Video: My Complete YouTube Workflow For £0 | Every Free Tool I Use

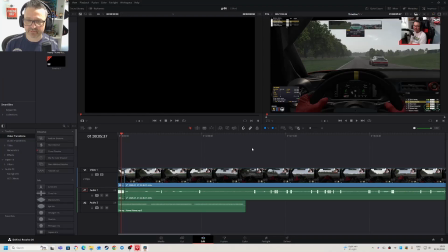248s
I'm going to try and locate the point where the race starts, where Jim will kind of typically go. I don't tend to show the start of the race. I would normally go straight into the race itself, so that's fine now. In this particular one, it wasn't a standing start, so I'm just going to scrub through.
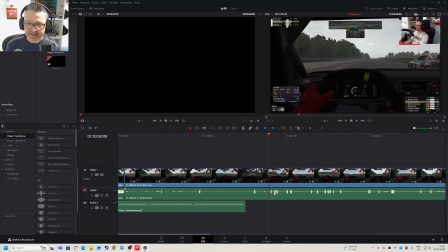264s
Cool, so we can see here by the audio cue that typically Jim is going to be calling it out that the race is going to start. So I'm just going to move on a couple of frames. Cool. So I'm just using my keyboard here just there. So I've now got the start of the race. I'm going to select this block, and then again I'm going to trim the start of the race.
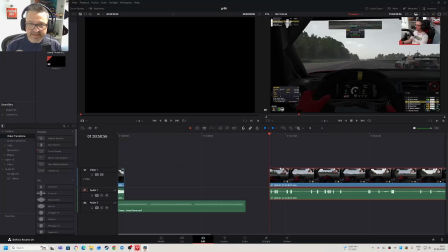283s
And now I'm actually going to move this and put it next. So I'm just going to zoom in a little bit. I'm going to drag that over.
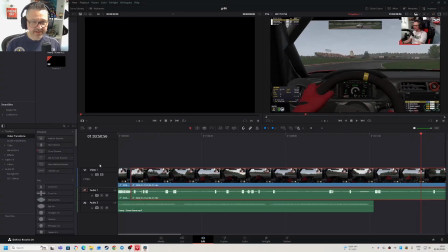294s
And that now clips. So effectively, I will then have my intro with my music and giving context to the race. And sometimes I will actually edit. If I'm kind of umming and ahhing and the big pauses, I would try and do that. And I don't think this one's too bad. So there isn't too much. In fact, I could possibly trim down the start here.
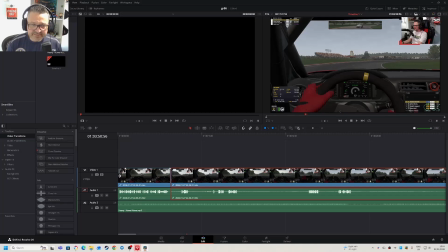311s
But again, if you go straight into the audio where you're blurring, it's a bit confusing. So there isn't too much in there. So I'm broadly happy with that one. Cool. Okay, so now what I'm going to do is I'm going to sort of go from my piece of camera explaining the race you're about to see, and then go straight into here.
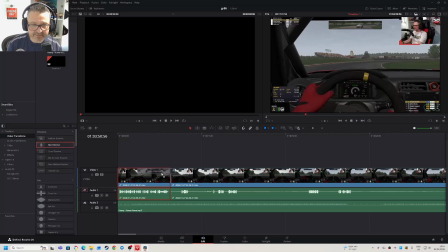326s
So I'm now going to drag the blur resolve. So to grab this, I grab that blur resolve, and I will then put it between these two sections. And you can see here that you can get this nice effect where you can actually lengthen this out if you want a much stronger blur dissolve. I actually want this to be kind of like quite quick. So it kind of goes from my intro to the race, and we're sort of ready and prepped to go.
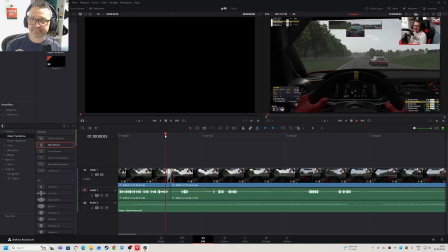345s
So let's see how that looks. So I'm going to hit space just to play it. Cool. Sweet, so I'm happy with that now. So we've now got the intro, the music, and the start of the race.
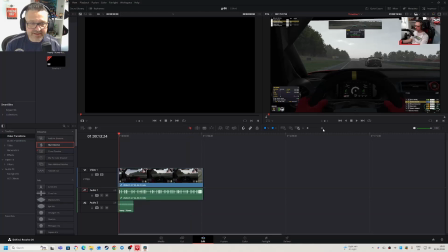358s
And I would typically let the first couple of laps, because if you follow iRacing, if you watch any of the videos, most of the dramas and things typically happen at the start of the race, where drivers are over ambitious with what they're doing with their sort of cold brakes and cold tires. So in this particular race, I actually qualified second.
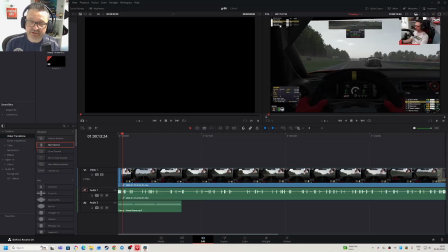378s
So there was a good chance if I could get a good into turn 1, turn 2, that actually if I could, all the carnage would be my rear view. And for the most part, that's what happened. So I would typically then run that through. So we can see through, we actually managed to get through. We're now battling this guy. Now for this particular race, which I will put a link into the description, it was a great race. This guy was really respectful.
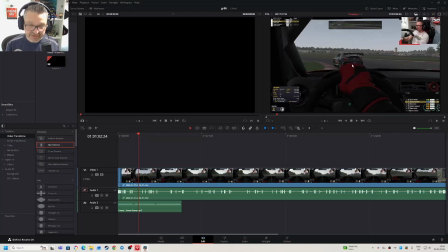397s
We battled pretty much for 1 and 2, and the positions of those changed back and forth throughout the race, which is quite rare in iRacing. You often get somebody that is too bolshy, trying to go for a dive bomb and will knock you off. But it was a really great battle, really respectful, and it really kind of worked for him. And most of the kind of carnage happened in the rear view mirror.
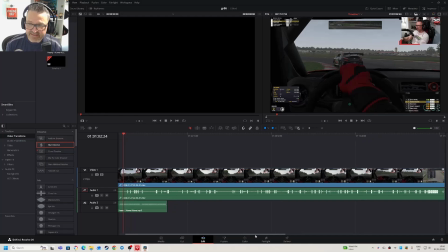417s
Now, so then what I would typically do is I would then start to look at the race, and if there's a particular periods where I'm racing on my own that aren't that interesting, I would then start to kind of cut those down and chop those through to kind of edit the video and
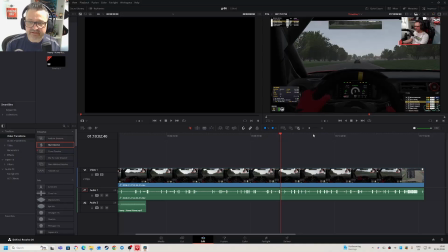429s
working through it. I think for this particular race, it was a really close race all the way through. So I don't think that there are any edits, but let's see if I was just trying to find one, just an example of what I would do there. So let's see here. So I can see here there's a big gap between me speaking. So the chances are maybe this is a quiet period. I'm trying to catch up to the guide. Typically here, I can see that there wasn't much commentary happening from me.
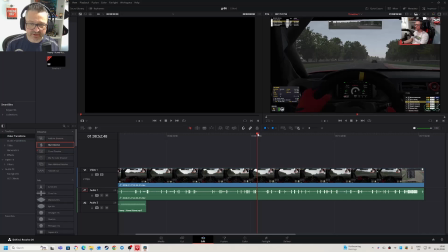448s
I was kind of reliant on what was happening from the game audio. So I might just have a quick look around here. Yeah, this is a good example. Okay, cool. So at this point, I'm actually leading the guy in front. So there's kind of a gap where it's interesting from a kind of race point of view, but I might choose just to shorten the video down, just to kind of keep it within a sort of a manageable time frame. So let's just use that as an example.
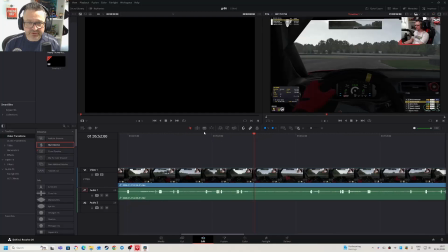466s
So I'm just going to zoom in a little bit. Cool. So I'm going to grab the paper cuts section. And I'm going to choose that as the first starting point. I'm going to make my second cut around here, because again, it's cool. So I've now isolated this section, and then I'm going to use a selector.
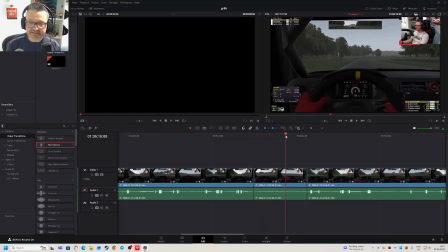480s
So just an example, in this bit section here, it's mostly me just leading this guy, which, it was good for me, but isn't the most interesting video point of view. So I'm now going to choose this section, and I'm going to delete it, which is backspace. So that's now gone.